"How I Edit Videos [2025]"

So I had some shots that some friends had filmed in my car when I'd taken them for drives, so I used those different clips. And one other thing I did as a bit of a cheat to get a lot of the sound effects was I jumped into Need
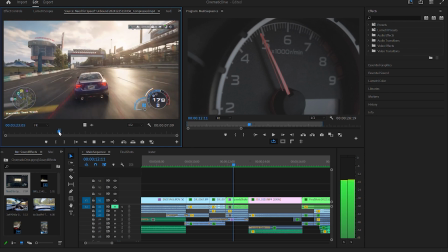4:34 for Speed Unbound and just created a very similar BRZ to what I have in real life.
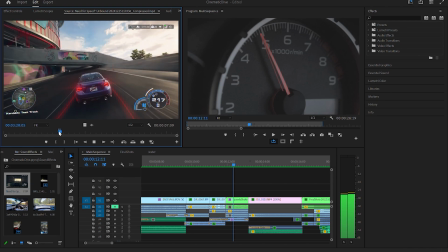4:41 So put a supercharger on it and some things like that. One other thing that came in really handy was in Need for Speed Unbound, I found this little tunnel, and you can turn your car off and then start it up.
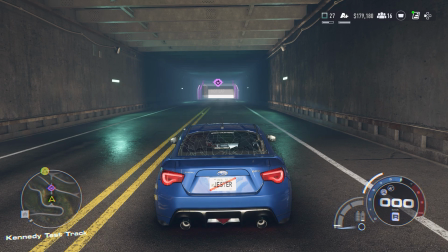4:53 And it gave it that really good echoing sound that I wanted for the very start of my video when the car turns on. So once I had all these sound clips, I just layered them into the video.
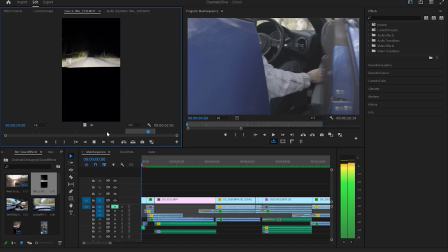A lot of the time I'd have the Need for Speed Unbound sound effect as sort of the main sound. It was a little bit flat, it didn't have the same rumble and rasp that the car has in real life.
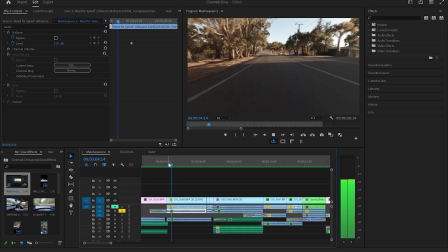5:24 So that's where I'd put some of the other sound clips that I had. But for the interior shots, like the shot of the tachometer, I was just able to use some of the interior clips I already had. So the final thing to do for this video was the color grading. Now I will just say I'm still learning color grading. I'm not super happy with where I'm at with it, but I'll just show you what I did anyways, just in case you do like how it looked or you just don't really have much of an idea of even where to start.
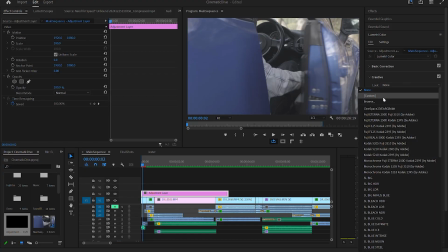6:01 So all my footage was shot in log. So on each camera it's got its own log format.
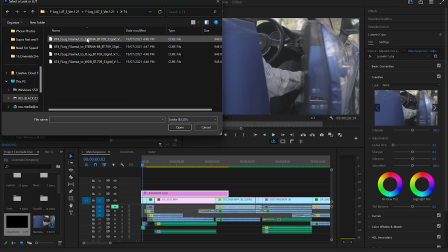6:07 So for Fujifilm it's F-log, and each individual DJI camera is slightly different as well.
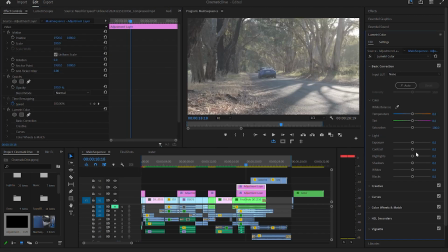6:13 Once that was done, I created an adjustment layer, and then with this I just played around with the exposure and the contrast and shadows, as well as the curves.
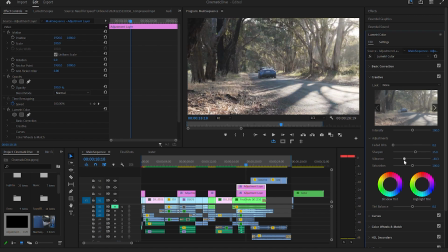6:22 You can sort of pick and choose what colors you want to emphasize a bit more.
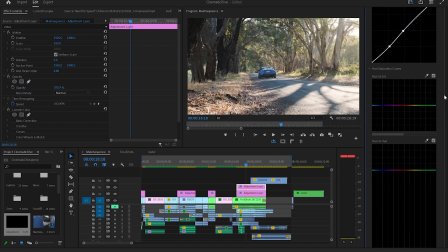6:26 So for me, I really wanted the oranges to be quite prominent, so I was able to boost them, and I wanted the blues as well, and then a lot of the other colors I tried to sort of take out for the most part, to really give it that sort of cinematic orange and teal look that's pretty classic. And then to add a little bit more depth to that as well, I created a box with a gradient in it.
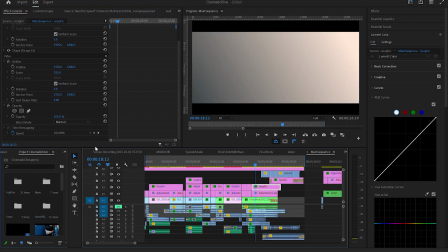6:49 And the gradient went from like a dark blue to sort of a bright orangey yellow.
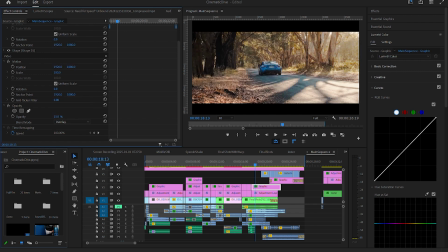6:55 And I just set the blending mode of this to overlay and positioned it in a way where it kind of looks like the sun, you can kind of control where the sun's coming from and where the shadows are. Once that was all done, I just felt like I needed to add some music at the end. So I just found some copyright-free music to chuck in,
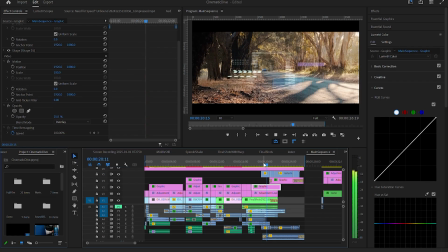7:12 and I had a logo I'd already made as well a little while ago, so I put that in it as well. And yeah, that's it. So anyways, that's just a quick breakdown of my editing process for this video. If you want me to go in more depth on something specific, please let me know. I'm happy to do an individual video on each effect or whatever you guys are interested in. Also, if you are interested in how I shot the clips and you haven't seen that video, there'll be a link somewhere around that you can click on. It'll take you to that video to check out as well. And finally, if you're interested in any of the gear that I used, there will be links to them in the description as well. Anyways, that's it. Have a good one.